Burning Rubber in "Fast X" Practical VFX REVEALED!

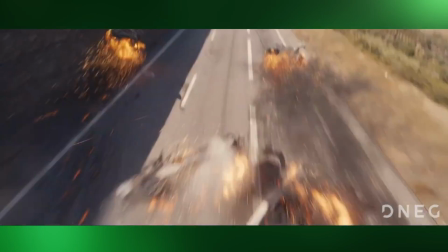0:00 DNEG was Fast and Furious 10's main VFX partner and, in addition to some smaller ones, they handled two major sequences in the film.
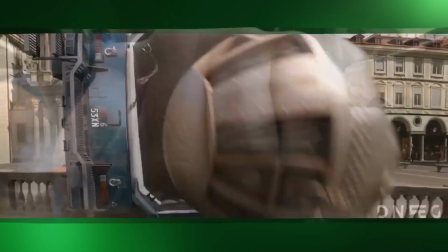0:07 The Rome rolling bomb sequence and the Portugal chase in the third act,
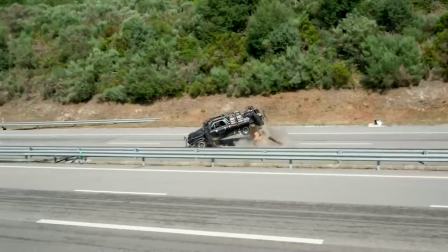0:12 involving the cannon car sequence, the car jump, the tunnel grab, and the highway chase sequence.
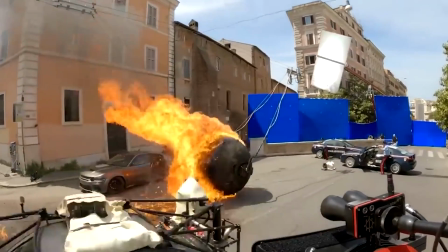0:18 An interesting thing about the Rome rolling bomb sequence was that it was shot in a lot of different locations.
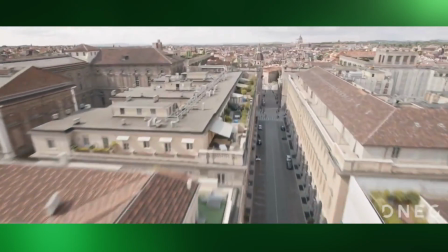0:24 Some was shot in Rome, some in Turin, and because the sequence has a certain pace to it, some of the locations had to be compressed distance-wise.
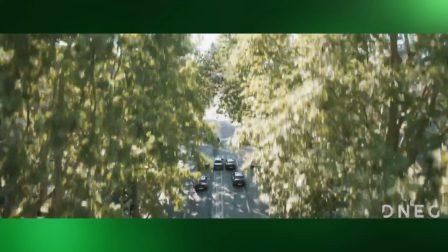0:33 So the final route the sequence followed isn't actually true to real life.
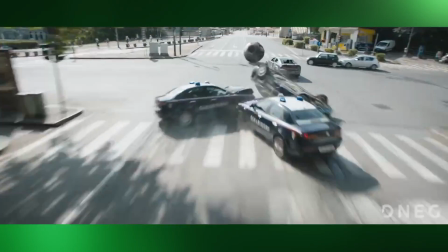0:38 They then had to combine these two locations to create the Rome environments,
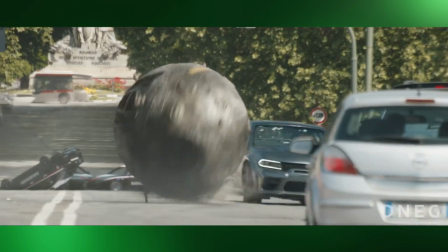0:42 either by altering the plates shot in Turin and adding Roman features, or by enhancing the plates shot in Rome.
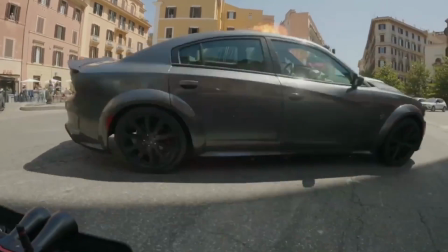0:49 For obvious reasons, they couldn't just drive a car and roll a 1-ton ball down the real Spanish steps in Rome,
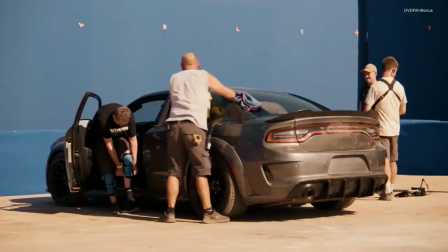0:56 so they recreated the steps on a studio lot in London to shoot the ball and car portion of the action,
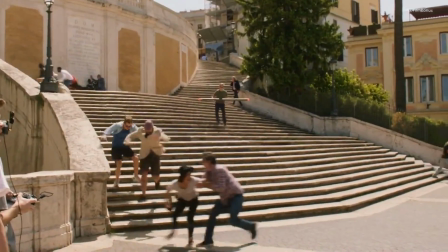1:02 and then shot the live action portion with the extras on the real steps in Rome.
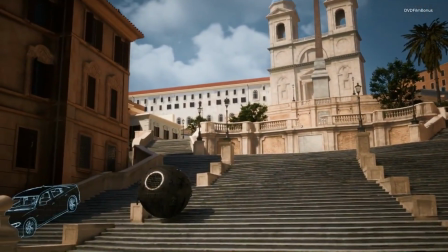1:07 Then they composited both shots along with additional CG pyro elements, smoke, dust, and a CG fountain della Barcaccia.
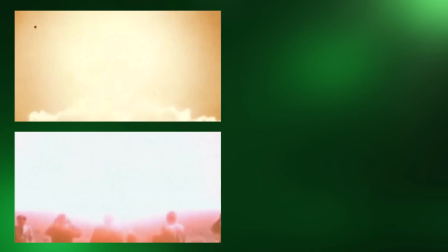1:15 For the explosion, they started by referencing both nuclear and underwater explosions throughout history,
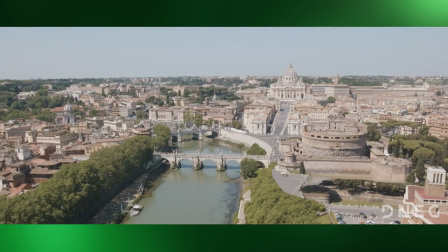1:22 and their final explosion was a hybrid of both.
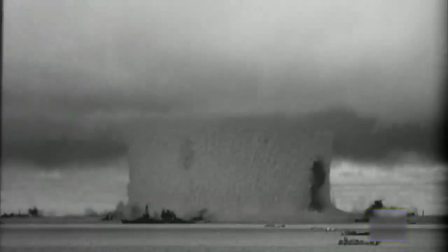1:25 From their references, they learned that these kinds of explosions generate a lot of dust, and visually that dust overtakes pretty much everything else,
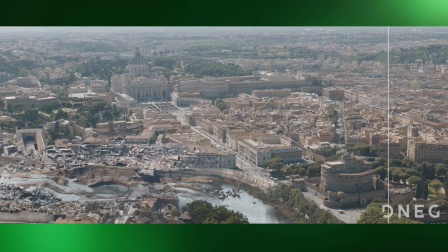1:34 so the building destruction around the explosion became almost secondary,
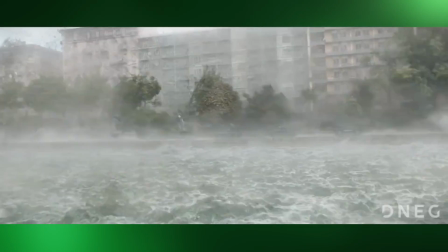1:38 and the final look was really the overwhelming dust that is created by these types of big explosions.
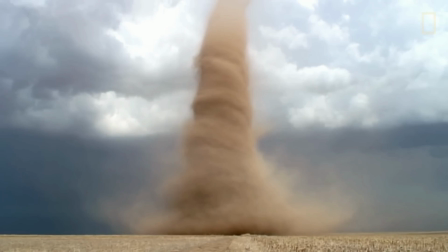1:45 For the shockwave sequence, they looked at real-life references of tornadoes and hurricanes that reach up to 150 miles per hour.
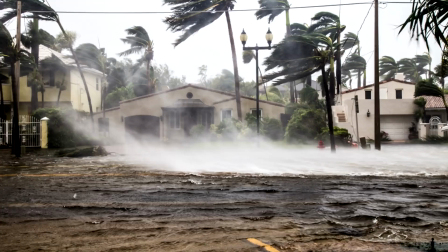1:54 They referenced what would happen to the trees, the buildings, and the water, and then tried to recreate something similar.
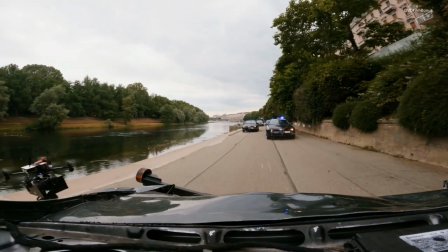2:01 The 6 Carabinieri police cars had explosive rams set underneath them, and these were set off in sequence,
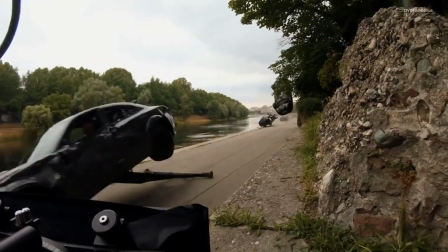2:08 whilst Dom's car was set on a rig that was designed to lift it up onto its front bumper and then drop it safely back down again.
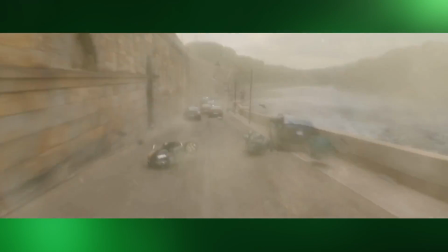2:15 These rigs and rams were then painted out,
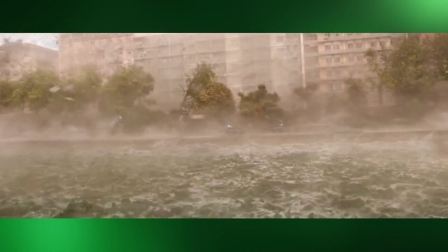2:18 and both the explosion and shockwave itself were created in Houdini with lots of different passes to determine the different types of debris,
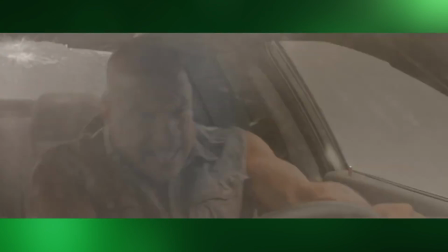2:25 building destruction, the water simulation, spray and waves, and the dust from the ground.
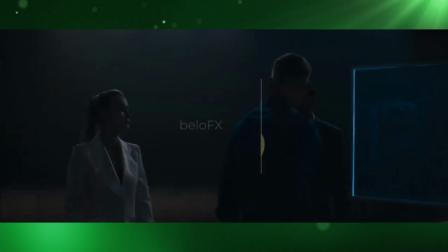2:31 Below FX were involved in various sequences, including Agent Aim's high-tech minimalist briefing room,
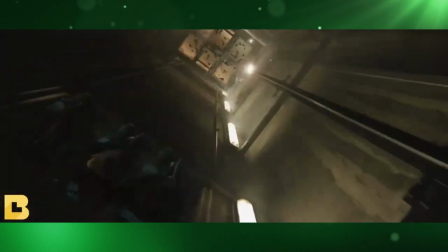2:37 some digital set extensions for the Toretto house, the lift shaft fight sequence that occurs as Cypher is escaping from her high-rise building,
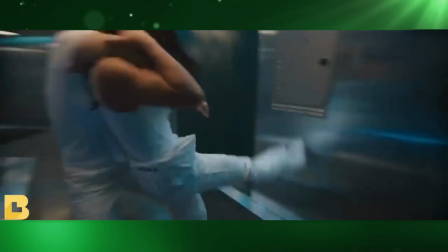2:45 Jacob and Little B's escape in their canoe plane, and the big fight that happens between Letty and Cypher in the medical lab,
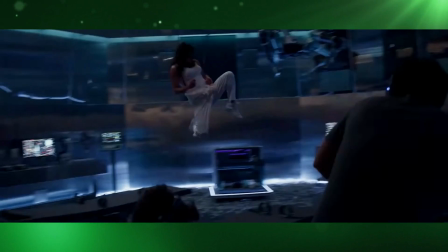2:52 as well as the medical robot, which was a practical robot in wider shots where you don't see it moving.
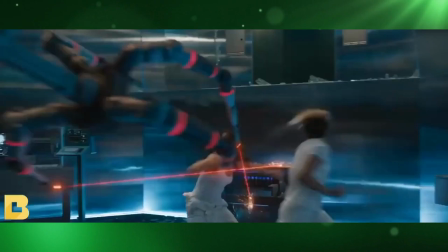2:58 But for the close-ups and animated shots, they built a digital version based on LiDAR scans and photography of the practical model.
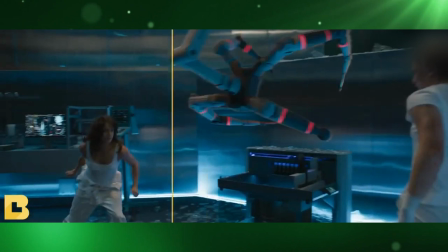3:06 They then augmented it, adding new tools and details to create a bit more movement and interest in the shots,
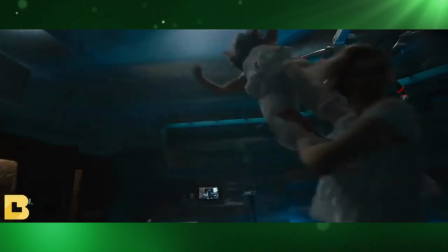3:13 and adding a little HAL reference in there too.
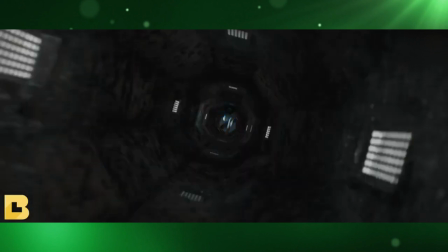3:16 They also worked on the escape from the black site and the endless icy environment where Letty and Cypher are greeted by a cresting submarine breaking through the ice.
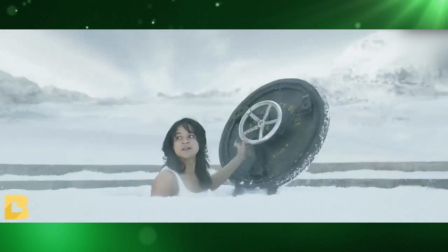3:25 The icy environment was created and rendered in Unreal Engine.
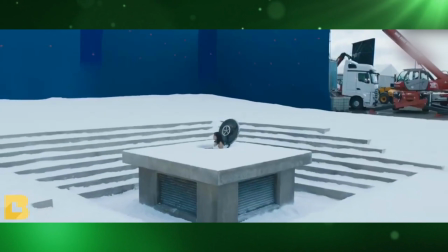3:29 This enabled them to quickly block in mountain shapes and easily jump around camera angles,
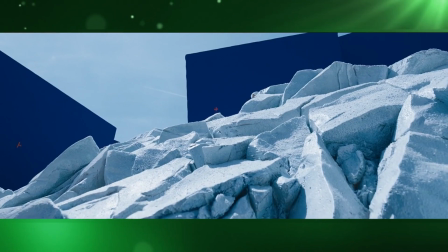3:34 making it easier to find a composition that worked across all shots. Once they had the base environment, they generated a library of FX simulations,
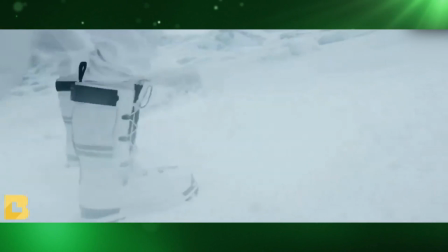3:43 of snow dust and other particulate being blown around that they could mix and match depending on the shot.
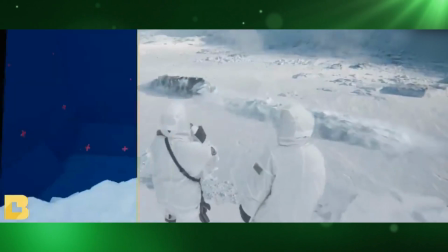3:48 Lighting the sequence was more complex. They had a stronger sunlit directional look for the wide shots, like where the submarine is cresting through the ice,
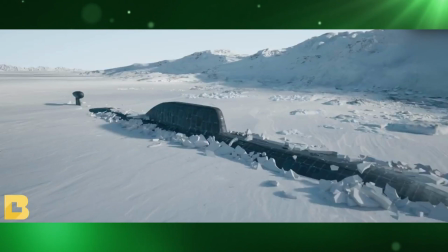3:57 and had to balance that with some close-up plate photography that was shot under more overcast conditions.
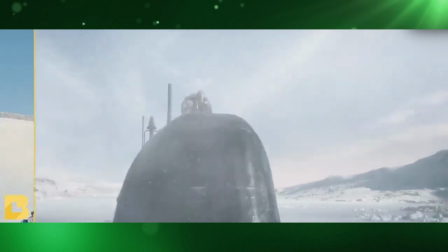4:02 One big focus with the stark sunlight was ensuring there was enough detail in an otherwise featureless environment.